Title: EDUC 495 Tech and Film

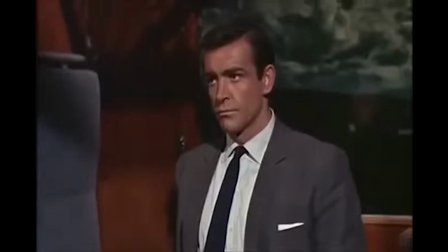7:13 During the 60s, the battle for width was coming to an end. In 1963, Ted Moore decided to film a James Bond film,
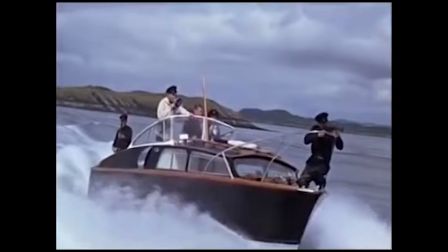7:22 From Russia with Love, in a square aspect ratio of 1.66 to 1.
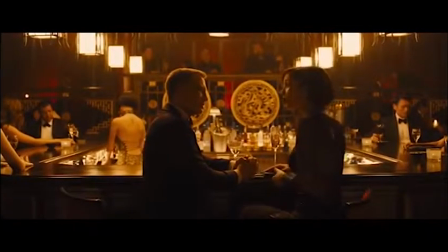7:28 Compared to Skyfall, we can clearly see a difference in character placement, framing, composition, and shooting style.
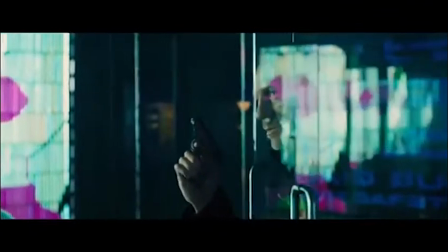7:35 The 2.40 aspect ratio in Skyfall allows us to take in beautifully designed landscapes,
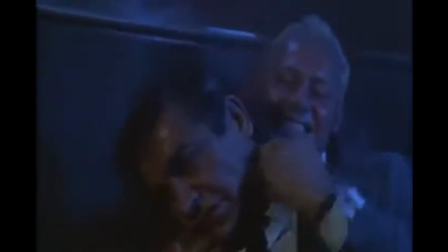7:43 while the 1.66 aspect ratio lends to a more character-driven image.
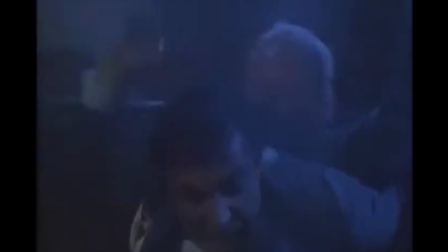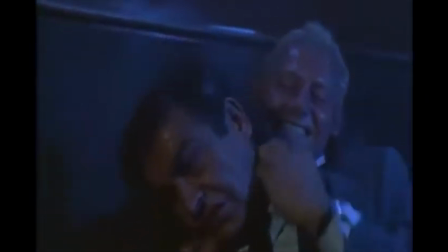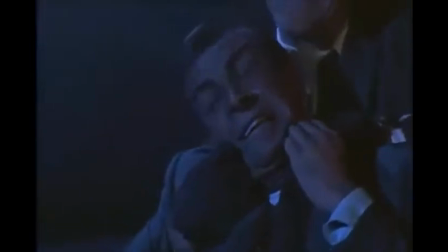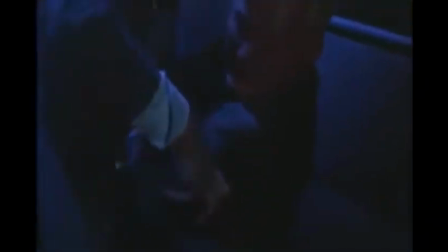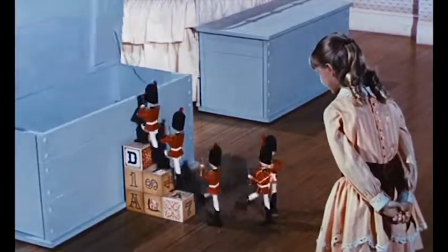8:16 The 1964 Disney film Mary Poppins was also filmed in an aspect ratio of 1.66,
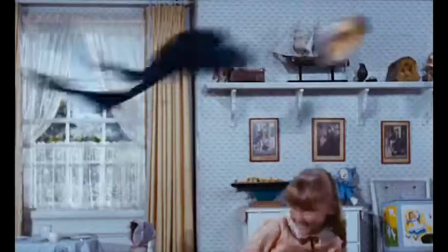8:23 but this decision was more of a technically driven one, with Disney using a retired Technicolor camera that was modified for use in the sodium vapor
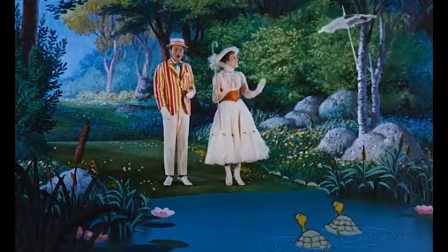8:31 process so that adding in animated characters and backgrounds would be easier in post-production.
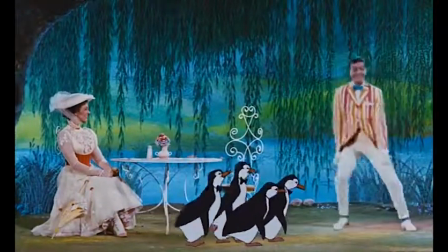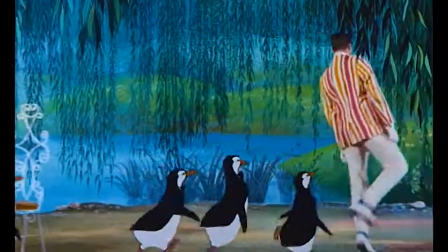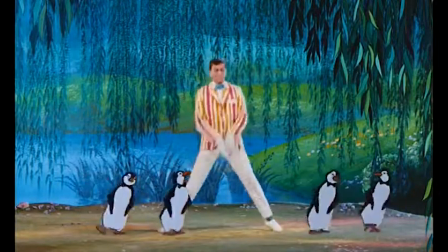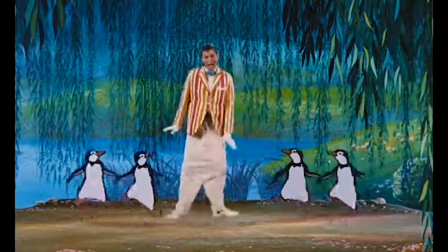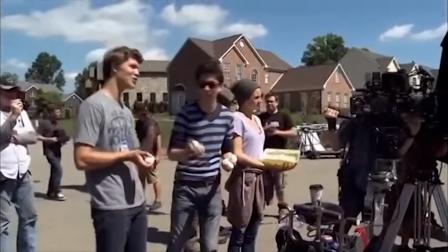9:07 Modern cinematographers that want width but don't want to go as wide as
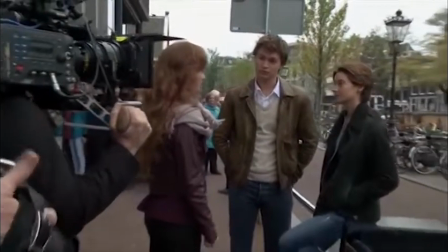9:12 2.40 to 1 typically use an aspect ratio of 1.85 to 1.
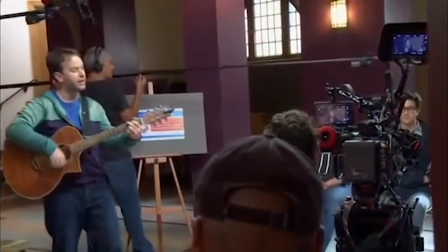9:17 This allows them to photograph settings but also keep the film character driven, as this aspect ratio is better for films with lots of close-ups.
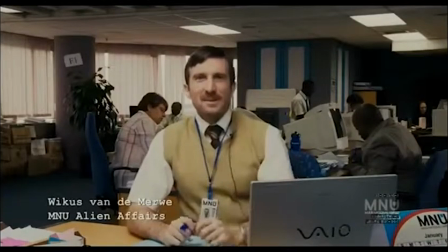9:26 A great example of this is Neil Blomkamp's 2009 film District 9,
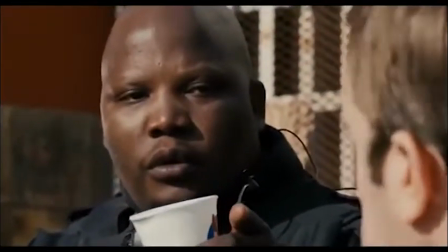9:31 which is filmed in a faux documentary cinema verite style, with lots of close-ups, but also lots of wide shots.
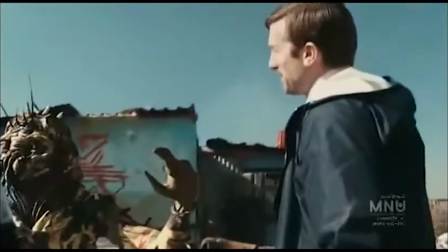9:40 See what's happening? First Battalion, my friend, you know what that means? That means that your days of flaunting the law are over.
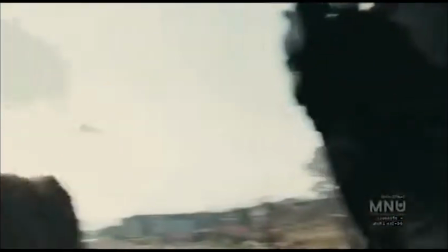9:46 Have a look there. You see that? What's that? That's a hiding for you. That's a hiding.
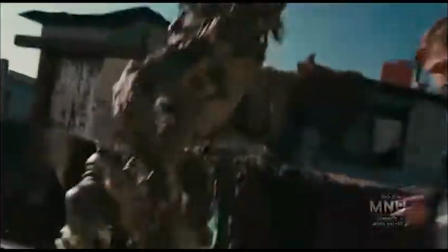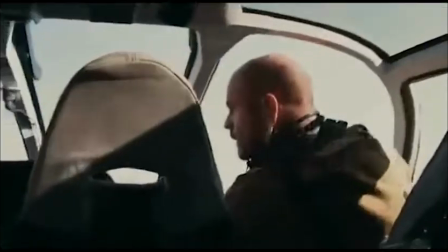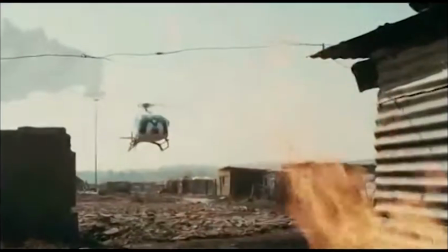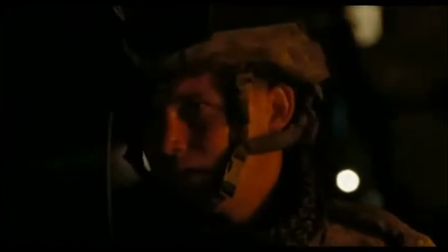10:07 Catherine Bigelow's 2008 film, The Hurt Locker, is also filmed in the same style,
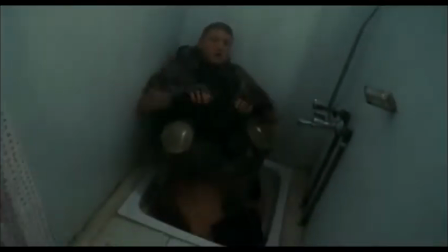10:13 a documentary style to really bring the viewer into the action of combat in Iraq.
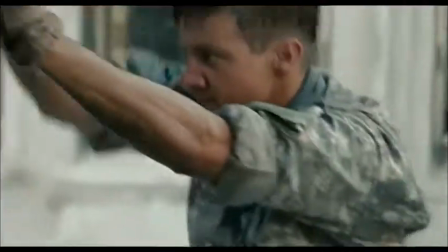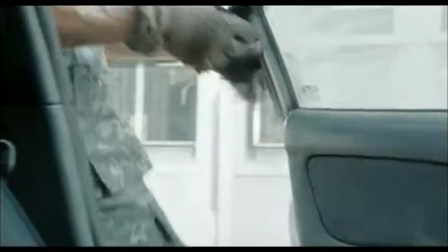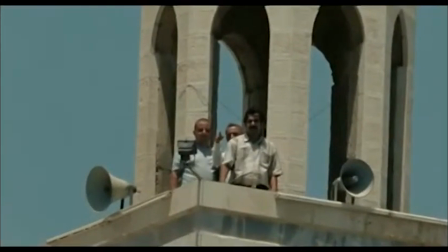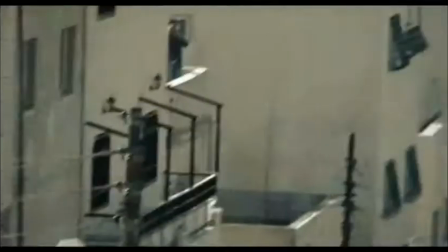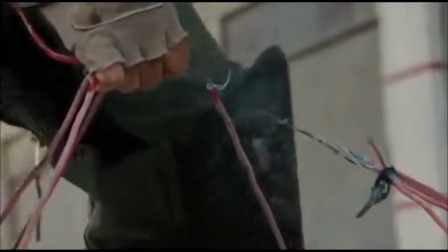10:52 The 1.85 to 1 aspect ratio is excellent at bringing viewers into the action because of the combination of being character driven,
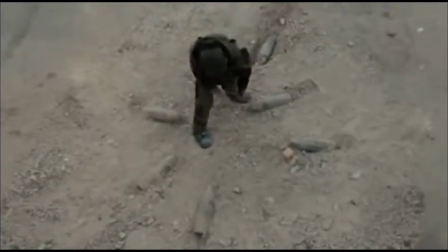11:00 but also allowing less awkward close-ups of actions, characters, and close-ups of establishing shots.
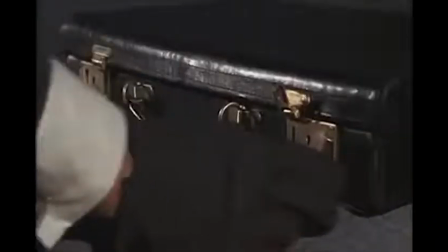11:07 While one person might say one aspect ratio is better than another,
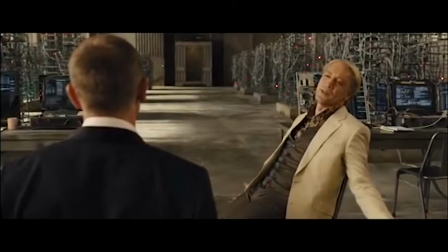11:11 the truth is aspect ratio doesn't matter if the film lacks content, plot, and story.
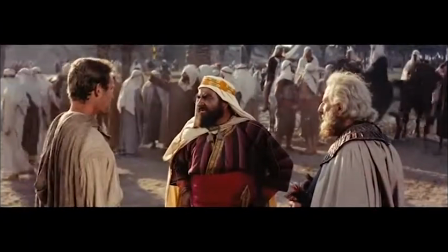11:17 I hope this film was informative and helped you consider another aspect when analyzing film and media.